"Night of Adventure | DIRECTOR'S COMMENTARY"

Hey, thank you for, for watching this with the commentary. I have never done a commentary.
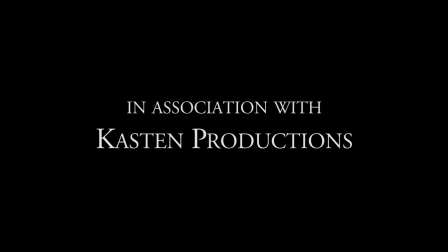6s
So one of the main reasons I wanted to do it with this film, uh, sort of good practice for later projects. And I am currently stuck in quarantine, uh, due to the Corona virus.
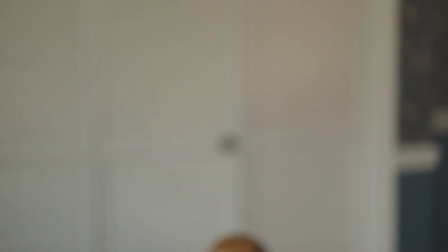17s
So, uh, what better time than to, to practice.
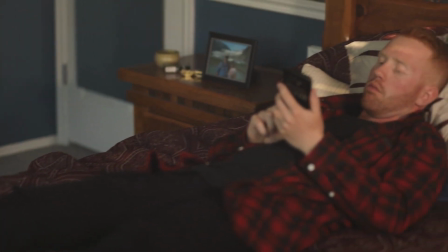23s
So, uh, real quick, I just want to mention the music in this movie is all done,
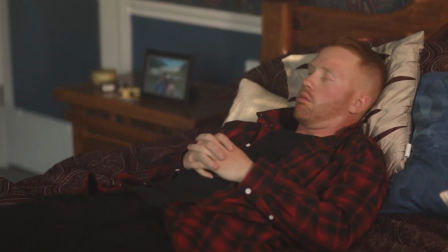27s
but my dad jared campbell and uh believe it or not trying to figure out what to do with the intro
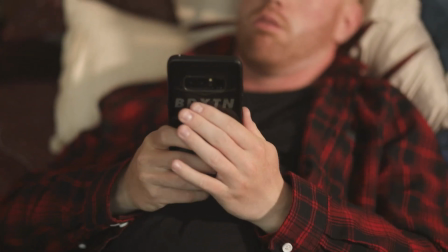36s
uh was a lot harder than what we anticipated uh because it would ultimately set up the whole
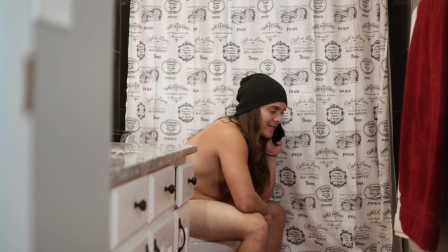41s
the whole mood and tone of the movie and as you can see already it's kind of quirky and
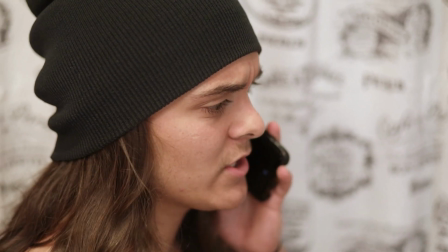48s
dorky so uh he kind of had this fun idea to for that music
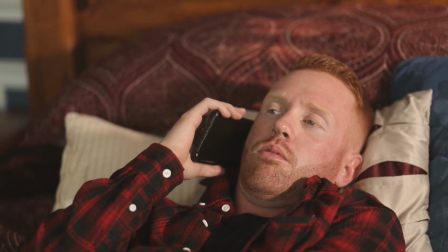54s
that you just heard and or our hearing and he uh basically said it was like
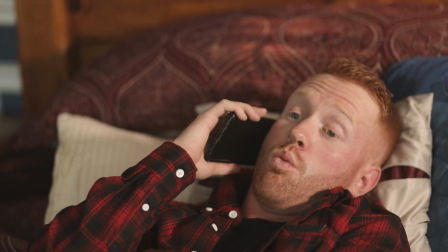59s
a judd apatow opening and i i 100 uh was okay with that because i love
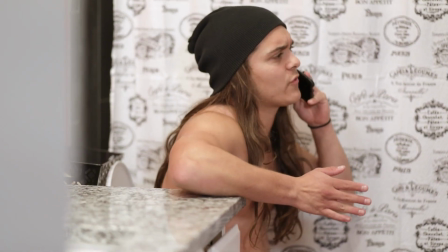65s
judd apatow and lorenzo right there uh when we
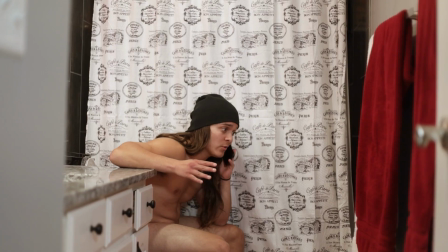70s
start before we started shooting this he came up to me and he requested for his character to poop with
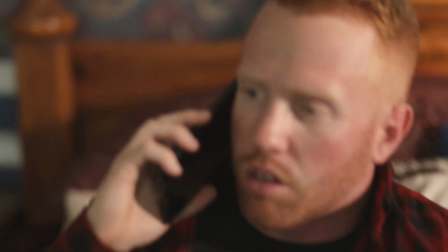76s
his shirt off and that's something that I never would have thought I'd been asked in my life.
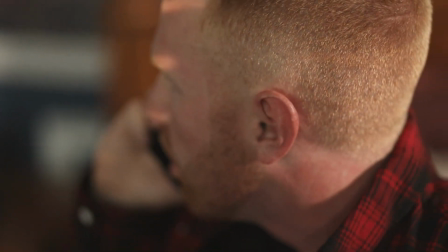83s
But he stood by it and he said it would add a lot to his character. And I actually agree.
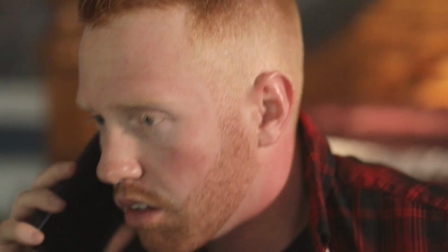88s
I'm very glad that he came up with the idea. A lot of the actors in this actually brought a lot of their own ideas forth and really
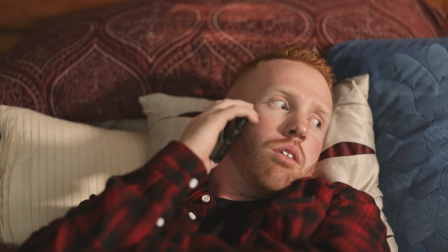95s
brought a lot of character development to their acting,
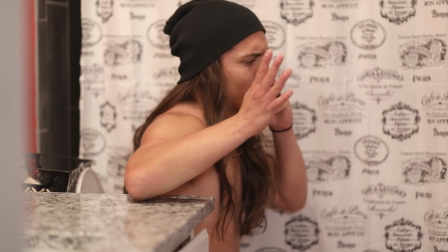102s
which is something I never would have expected. You know, this was actually my longest project I've worked on yet.
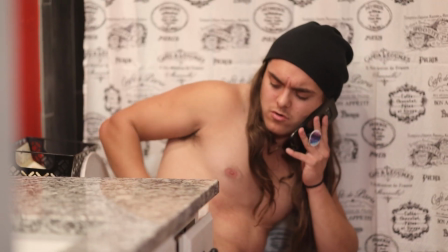108s
So it was definitely a learning experience for this whole thing.
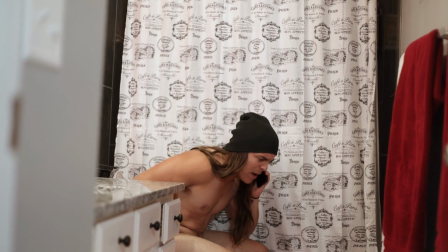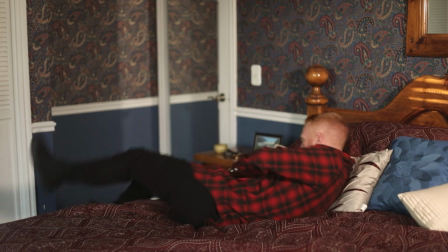118s
Who doesn't have a friend that will just call them when they're pooping? I love it. This photo he's about to slam down was supposed to be of his ex-girlfriend in the script.
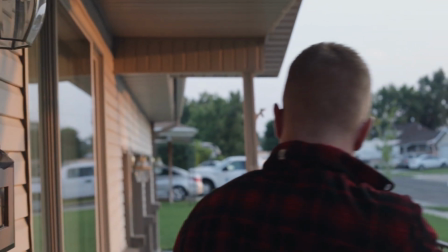128s
And ultimately, Chris Anderson and I. Chris is the director photographer or cinematographer if you will
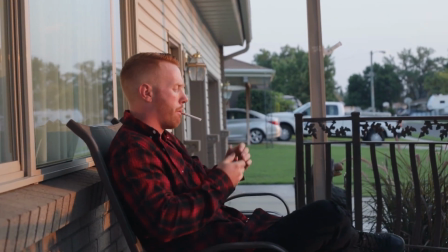136s
he and I agreed that that shouldn't be the main focus of the movie there was a lot more that goes on and to have somebody
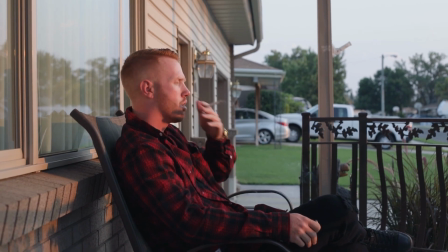146s
mope about an ex of theirs wasn't really the focus of the character
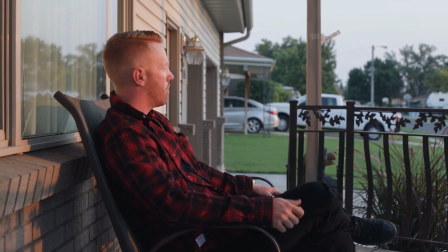156s
so it ended up being my mom and my uncle of all people
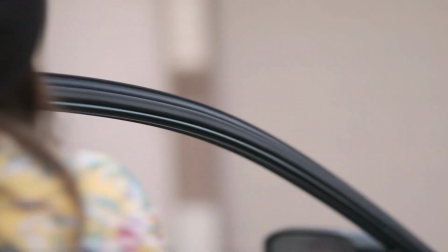163s
And this porch that we're shooting on now this whole scene takes place in my grandparents house and
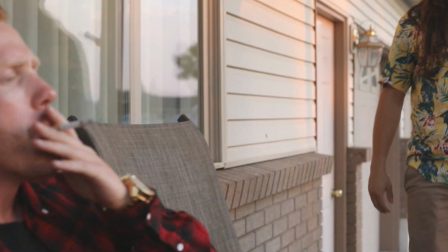169s
Their house faces the west side, which is where the Sun was setting and we needed the golden hour
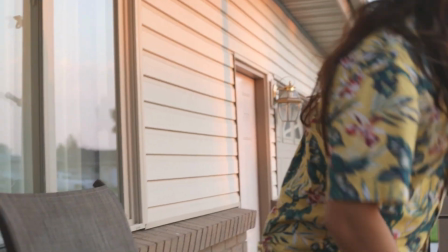176s
I think it I think it pulled off pretty well
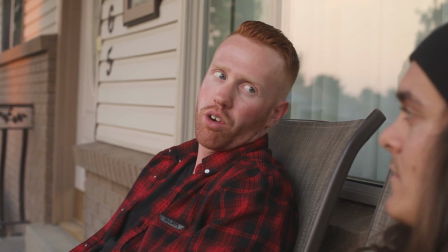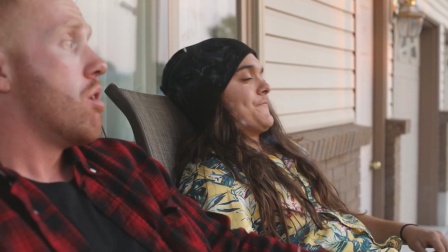187s
And Casey's not a smoker by any means and uh the cigarettes he is smoking in this is a
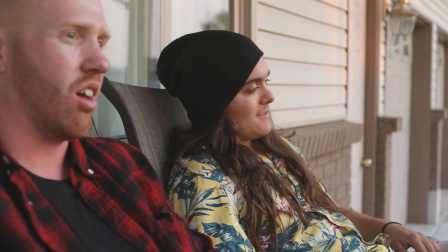193s
herbal cigarettes which I had to do some research on and he they burn really quick
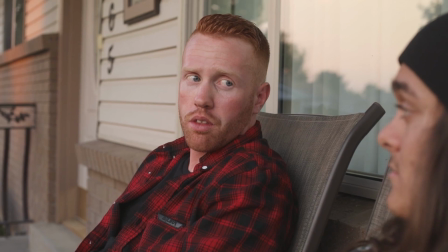200s
I think with this scene we went through four different cigarettes because they burn so quick and uh they smell
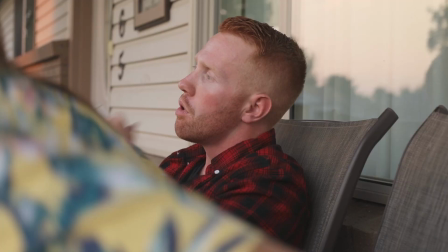207s
awful. I definitely would not recommend it. And he was a real sport for putting up with it because I'm sure they tasted awful.
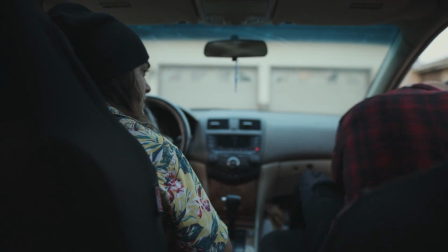217s
And this car, there's a fun story about this car. Uh, it's actually one of our producers,
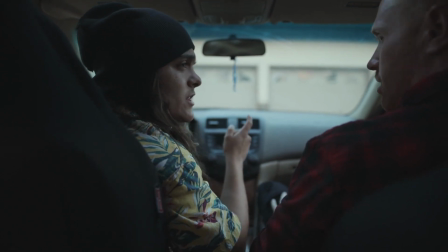222s
uh, Landon Kasten's old car and in all the projects that we've worked with together or worked on together, uh,
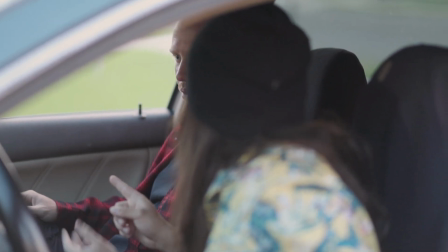230s
we always ended up using his car for whatever reason. And then, so I thought it was really fitting to just have, have his best friend drive his car.
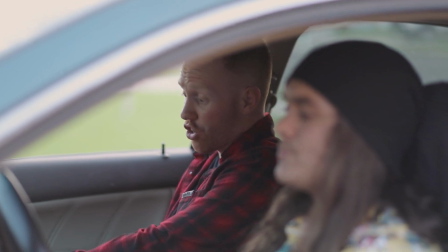243s
And in this scene right here, we're actually fighting the sound, uh, for the freeway. There's a freeway right behind my grandparents house.